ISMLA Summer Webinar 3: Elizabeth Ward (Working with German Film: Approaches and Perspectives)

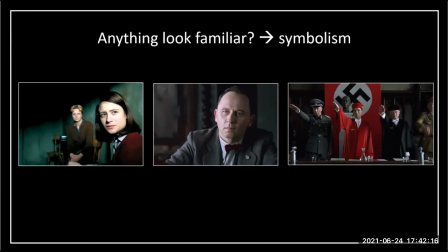The rest of the colour palette used in the film is largely pale blue, pale green, grey, brown and so forth, not particularly striking colours. Likewise, Moore, her interrogator's suit and the setting is unremarkable. But what is striking is that his bow tie is red and not just is it red, but it's the same shade of red as Sophie's cardigan. So what kind of link or point of contrast is being suggested here? what's the implication of using these two colors between these two figures? Is it designed to suggest a link or is it a point of contrast?
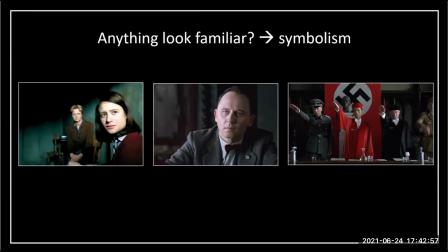Certainly in the courtroom, the color red appears here starkly as well in relation to the National Socialist flag and the ardent National Socialist judge. And here the red of Sophie contrasts with the red of the National Socialist state and can be linked to ideas of resistance that
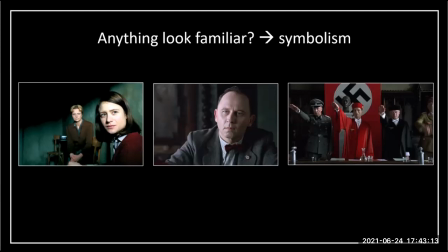she embodies a color red or an idea that's markedly different from its appropriation by the National Socialist state.
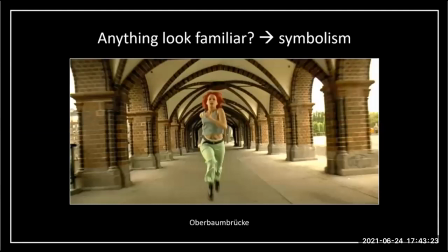But in the case of more, it's more ambiguous, although no less significant. And then finally, an example of architecture. At one point in Lola Rente, we see her running across a bridge. Now, purely visually, this is a great scene,
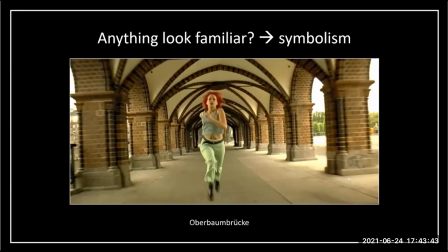a great sequence. the arches of the bridge create a great visual impression and fit the very stylized aesthetic of the film. When we know which bridge this is though, an additional level of meaning comes in. This is the Obergaumbrucke in Berlin and during the Cold War was a border crossing point.
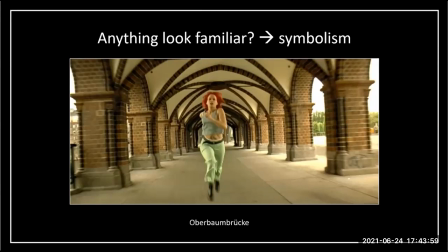It's always worth remembering with Lohler-Rend as a film made in 1998, Lohler's run would have been impossible just a decade earlier. Within this highly stylized film, a film that isn't interested in Berlin's past,
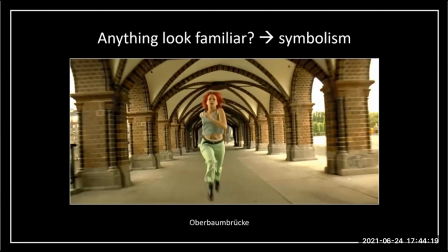be that in terms of national socialism, be that in terms of the divided Berlin or the Cold War more broadly, it's fixed firmly in the present and has a dynamic approach in terms of its aesthetic and in terms of its
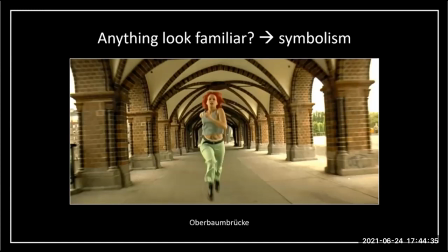soundtrack. It has a young character and woman at that who confidently moves across Berlin. That said, it's also striking that at this point not only does she cross Berlin but she crosses a former boarding, a border point.
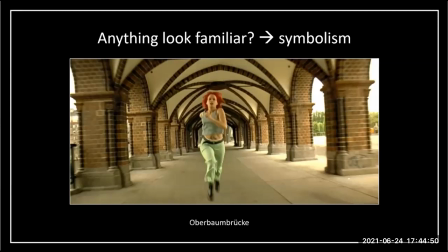Of all the bridges that could have been chosen in Berlin, it seems more than a coincidence that this is the one that we're shown. And my point here isn't that we should be discussing the specificities of divided Berlin But rather,
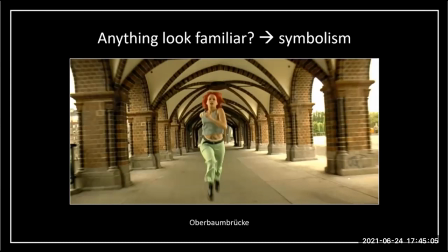as I said, to highlight the fact that of all the bridges that Lola could have run across, the Oberbaumbrücke is one with a particular significance.
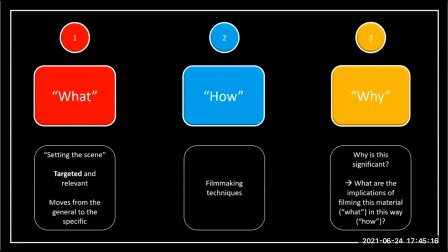So towards the end, I'm coming to a close now and back to the diagram. We've largely covered that third box of why. So when discussing the techniques, thinking about why this presentation is significant.
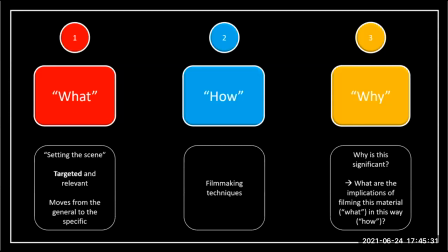Being able to select relevant, interesting points is great, but we can only do this full justice if we then reflect on the implications. So again, what's the implications of filming this material in this way?
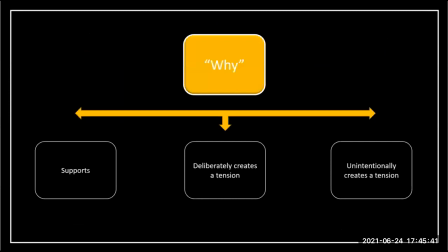And here there are multiple options or pathways.